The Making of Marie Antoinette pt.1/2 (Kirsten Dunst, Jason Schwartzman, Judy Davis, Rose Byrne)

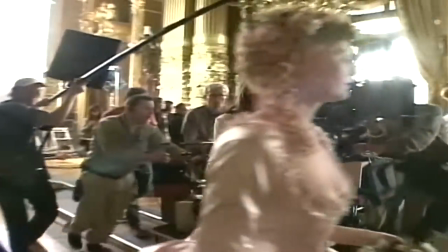[21:21]
And then when she leaves and kind of breaks free from that in the Petit Trianon phase,
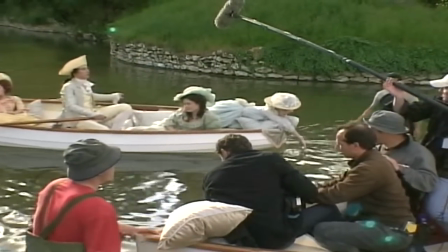[21:26]
which becomes more naturalist in a way, and I felt that with the photography, it still has a kind of bright opened up,
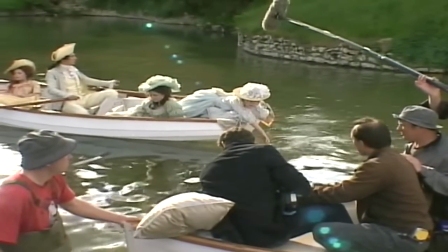[21:33]
but it's more wider lenses, closer,
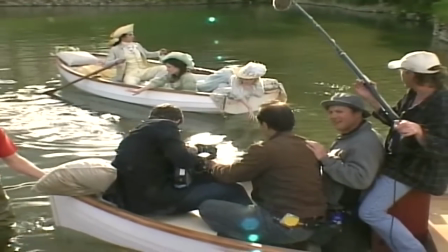[21:37]
backlighting, flaring, and a little bit feeling somewhat of nature photography somehow. That's why I kept feeling like referencing pictures of nature and flowers.
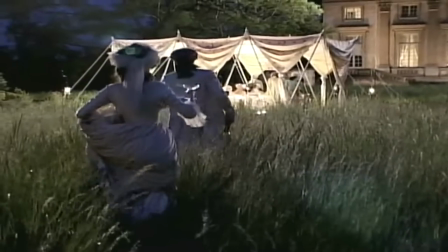[21:48]
And then the camera work itself, much looser, more handheld, that kind of feels like it's transitioning into this period of her life that's more like that. Which then in third act of the film, she ends up being back in Versailles.
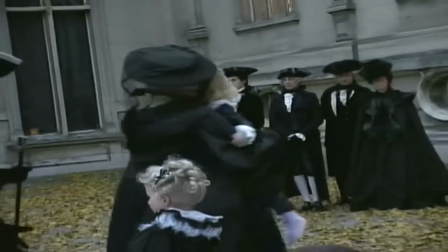[21:59]
And now when you're back in Versailles at the end of the movie, it's a little bit more of a darker, more austere place.
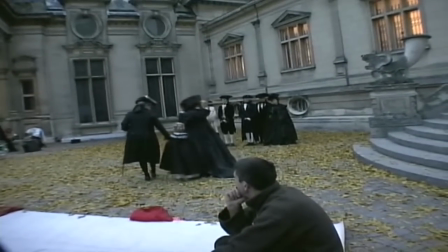[22:05]
It relates to where she is in the story. Things begin to fall apart a little bit.
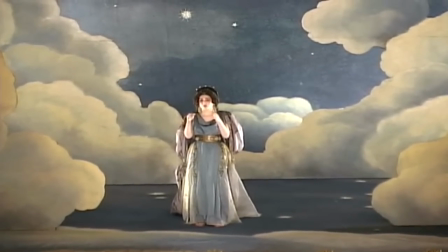[22:10]
So to me, there's somewhat obvious decisions that you could make with the script.
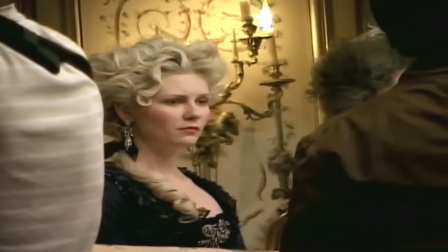[22:14]
It's a personal story set in a period piece and following that and letting that be a guide for how we did things. It's good that it's a little sloppy and not perfectly, you know, I didn't have an accent in the movie and all those things. All that.